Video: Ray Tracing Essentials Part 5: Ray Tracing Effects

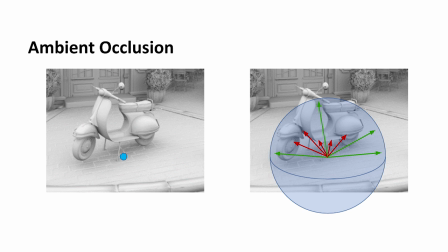If a bunch of rays hit something, like underneath the scooter or the tire or whatever, then we can say that, well, this area is kind of dark. Like, odds are that if a light were to be shown upon this scooter, that area would be in shadow. On the other hand, if you're out in the open, you have a burst of rays,
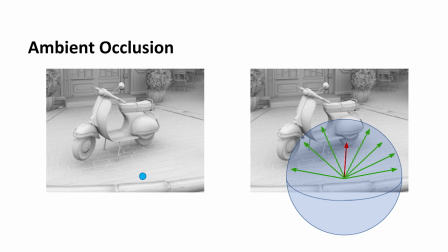and almost all the rays get to that maximum distance, like 3 feet or whatever it is, and maybe a ray or two hits something. But overall, you're kind of in the light and you can see it all. So that area gets no shadow at all.
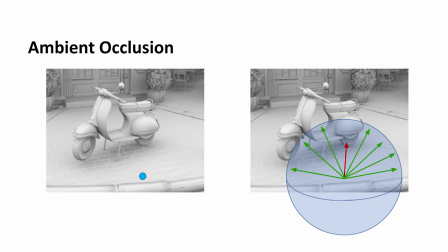So notice that it's a term that's not physical, in that if you actually shone a light underneath the scooter, it would still look dark using ambient occlusion. But it's a really good approximation of how crevices darken up and so on. And so it's commonly used in games, and it's been used in rasterization for a long time. But with ray tracing, you can get a better answer, basically. Another cool thing you can do with ray tracing is depth of field.
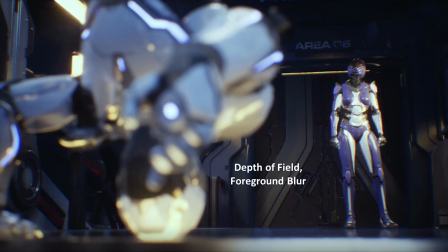You can get a background blur, as in this shot, or you can get a foreground blur, or you can get foreground and background blurs, for that matter. The idea is that by using depth of field, it's a very cinematic effect, and you can lead the user's eye to whatever point you want to focus on, so the character on the right in this case.
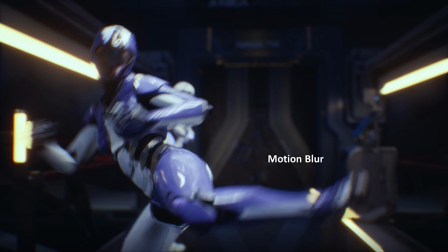The other thing you can do is motion blur. Instead of varying where the rays go, what you're doing is varying where the model is in time, and you just kind of add up the rays at various points during the frame, and you get this blurry effect. And again, this is a cinematic effect, and it's actually quite important to have in games or films,
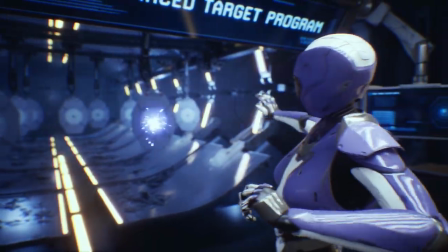because what you want to do is you want to sort of not have this kind of stroboscopic
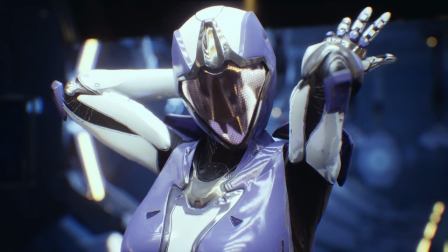effect where if you just had a single flat frame with very sharp edges and so on,
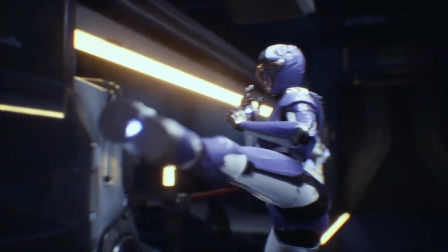it animates as if someone's flashing a strobe light on the scene.
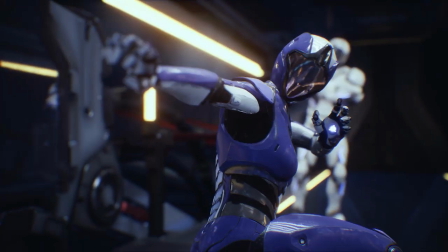This can actually be used in various films like Gladiator for effect, but generally it's not the effect you want. And when the film is actually running, you don't tend to see this motion blur so much, it just looks natural.
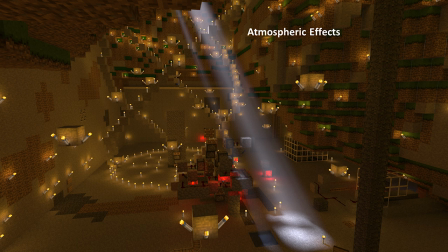You can also do atmospheric effects. So if you have, say, a beam of light, you can do a thing called ray marching, where the ray hits the beam and marches through it, and it looks at light scattering in and light scattering out and so on, and you just kind of walk through that thing and sample it as you go, and you can get these nice beams of light, God ray kinds of effects.
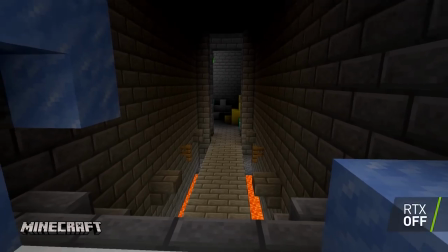So I'm going to just show this short clip from Minecraft RTX, a demo we're making in conjunction with Microsoft of bringing ray tracing to Minecraft.
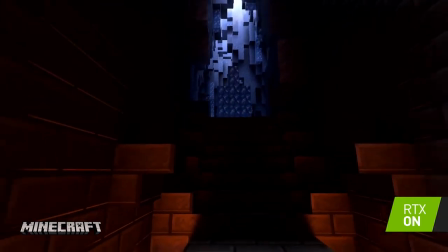And I'll just leave it as sort of a quiz question for you as to figure out which effects are happening in this little demo.
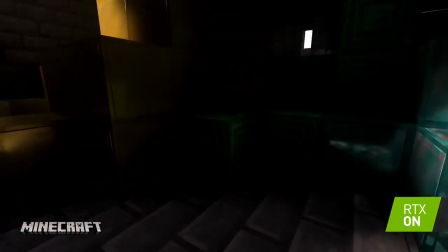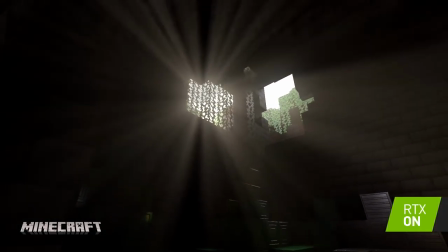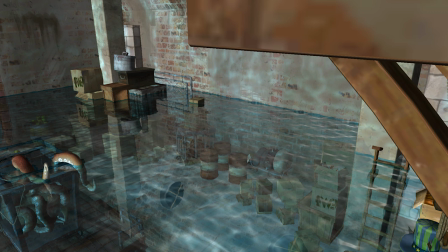One last effect I want to talk about is caustics, which sounds dangerous. It sounds like acid or something, and they are dangerous, and not because of the octopus in the picture here. What caustics are is the reflection of light off the surface of water or refraction of the light through water or through glass or through other transparent media.
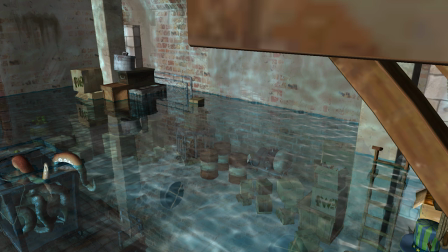So here we have light reflecting off the water, and you can see it underneath and above.
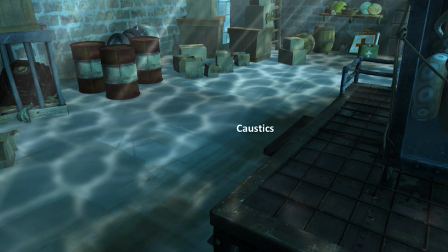In this next picture, you can see beams of light, and you can see the caustics on the ground underwater.
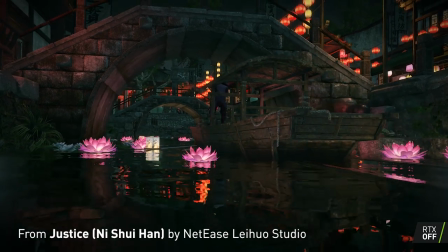And this is a little clip from the Justice demo,
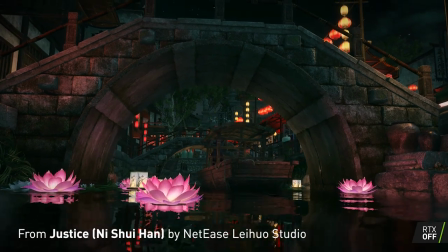which shows how these caustics are underneath the bridge and how they really sort of bring that area to life.
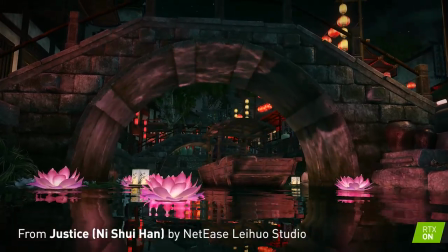It gives it a real vibrancy. Now, as far as the danger of caustics, it's a real life danger.
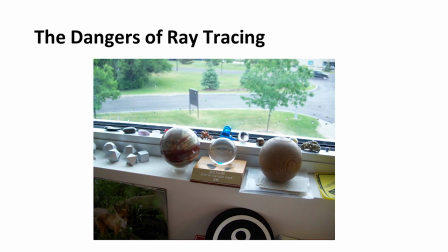So this is a picture of my office. And on my windowsill, like a lot of computer graphics people, I have little tchotchkes of different cool materials and things I can stare at. One of them was this little crystal ball on a wooden platform.
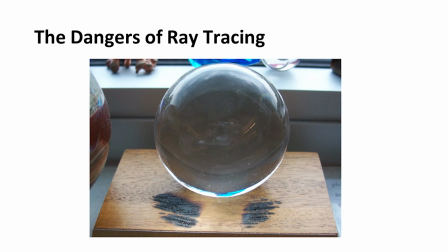And if you zoom in on that crystal ball, you'll see, oh, gee, there's funny little marks on the wooden platform. And I hadn't realized this for quite a while. I was once in one office, then I moved to another office, and you can see the effect. There are these burn marks in two different areas, and it just depended on which way the ball was facing. And luckily, I did not burn down our office. That would not have been so good.